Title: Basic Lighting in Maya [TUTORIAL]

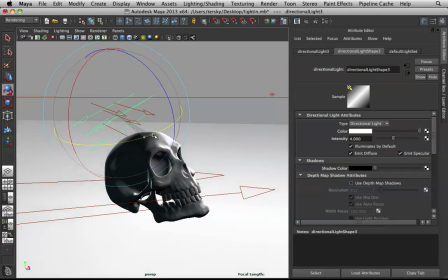997s
Change the angle a bit higher and lower the angle a bit there.
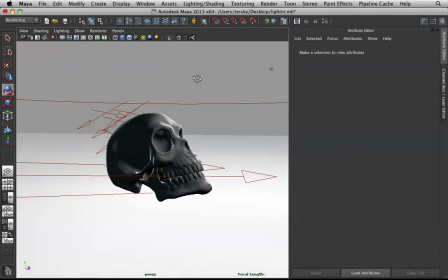1004s
Okay, scene's getting heavier. Alright, so now what's the problem?
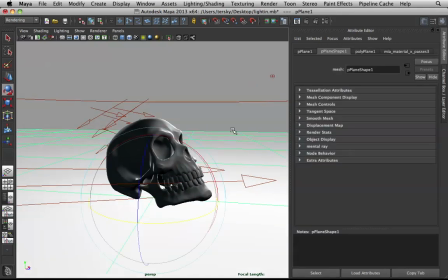1010s
The floor is too bright. Now in the render preview, we will not be able to preview this, but what we do is we take our rim lights, then we select the floor, the ground, then we go to our rendering tab,
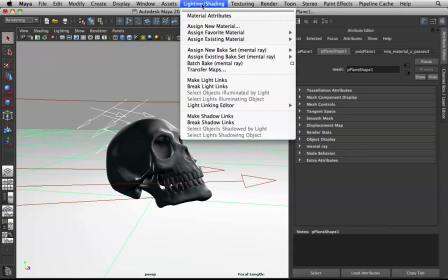1025s
and then go to lighting, break light links.
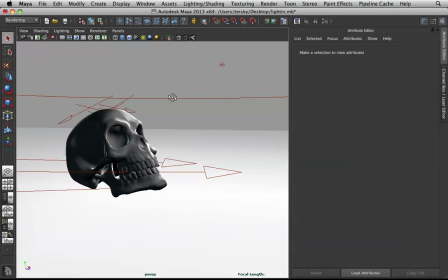1029s
Now nothing happens in the preview, but in our render, what happens is these lights will ignore the floor.
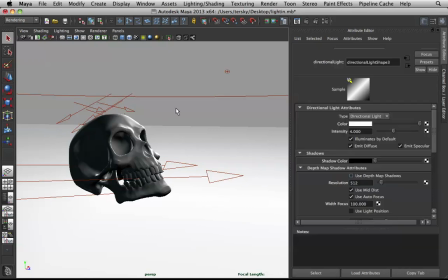1038s
So now the floor will not be brightened up by these two lights, and only the geo will be affected.
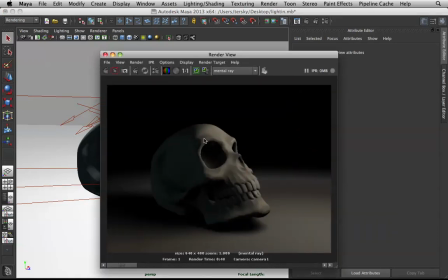1045s
That will make a really nice fake rim light effect. So let's render that.
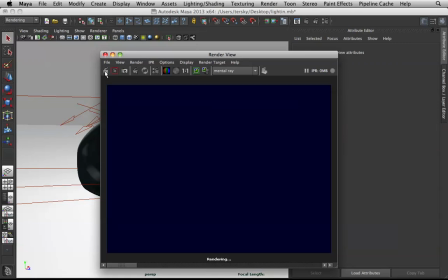Now technically this is wrong, but if you look at it visually, it's right.
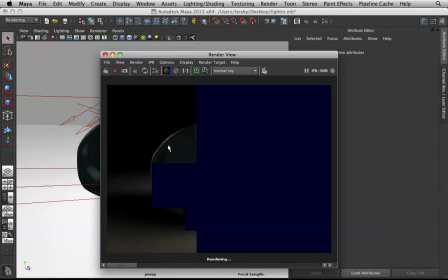1072s
And as you can see, we get more of the form once we add in these rims. But now here's our problem. We're getting rim lights inside, and we don't want that.
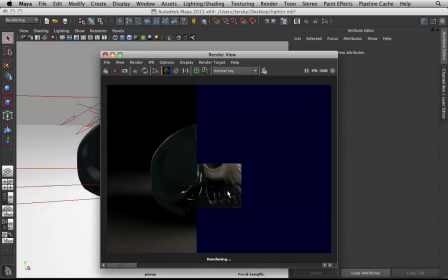1087s
These rim lights should not be here, especially here in the teeth. I mean, light cannot go through the skull and hit this, no. So this will look visually wrong, including here in the eyes.
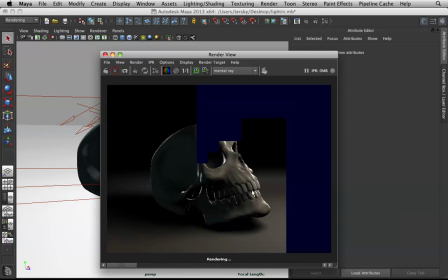1103s
Again, the noise and the crappy sampling is just due to my samples here in my render view, because I'm recording and I don't want this to lag up. Here, see? There's a light coming in to the eye. That is very weird. That's why we have to cast shadows.
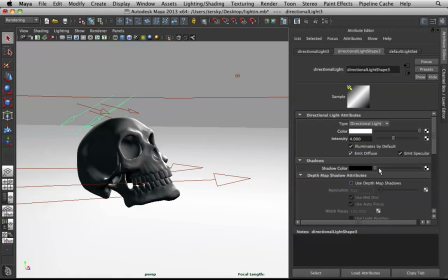1120s
So if I select these lights and then I give them a ridiculous amount of shadows, just like this one. So give them like shadow casting of 50, 32. And the other one, again, 50, 32.
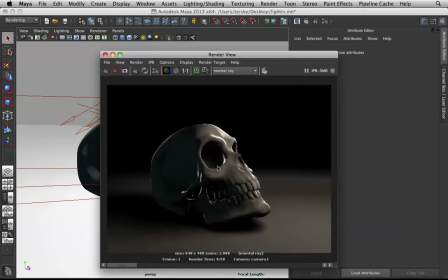1137s
Now if we render this out again, these lights in here will disappear. They will only leave that rim in the outside.
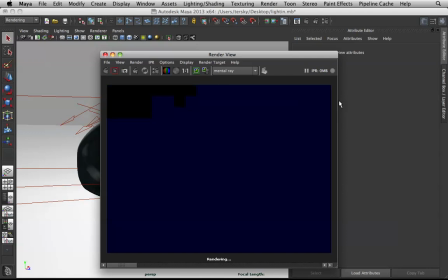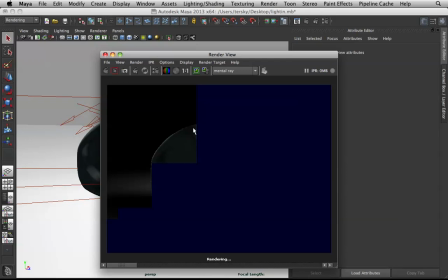1160s
We might want to increase the angling here. I want to get more rim here and here. So now as you can see, it's gone. The lights that were touching this area are gone. Come on. This block here.
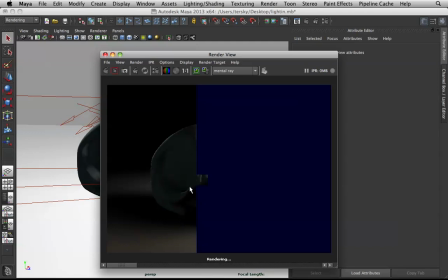Here. The light on the teeth are gone. The light in the eye is gone. This is due to the angle, a backlight effect.
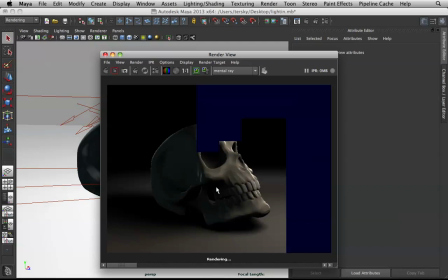1197s
but the light inside the eye is gone and the light on the teeth are gone. So that's what we want basically.
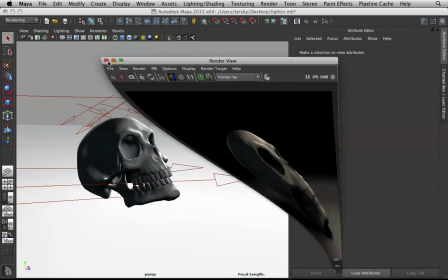1204s
Let me add a bit more rim here. To do that, we just need to change the angle, these guys.
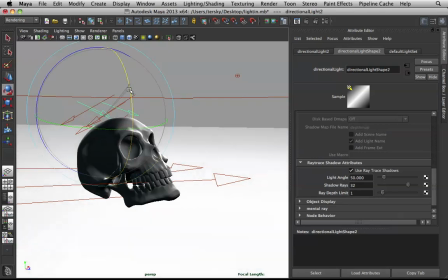1212s
So let me increase the angling on top. So I'm adding here on top, and then if I increase the angle on the side, I'm adding more here.
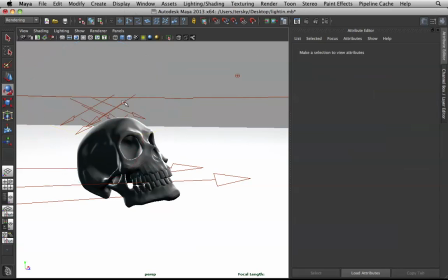1224s
Let me do the same here.
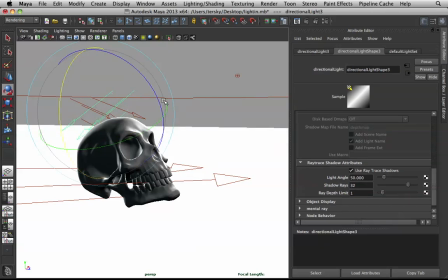1226s
I want to add a bit more on top and a bit more on the side.
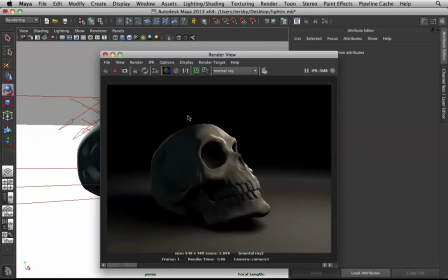1234s
Alright, let me render this out and we can proceed to the next light.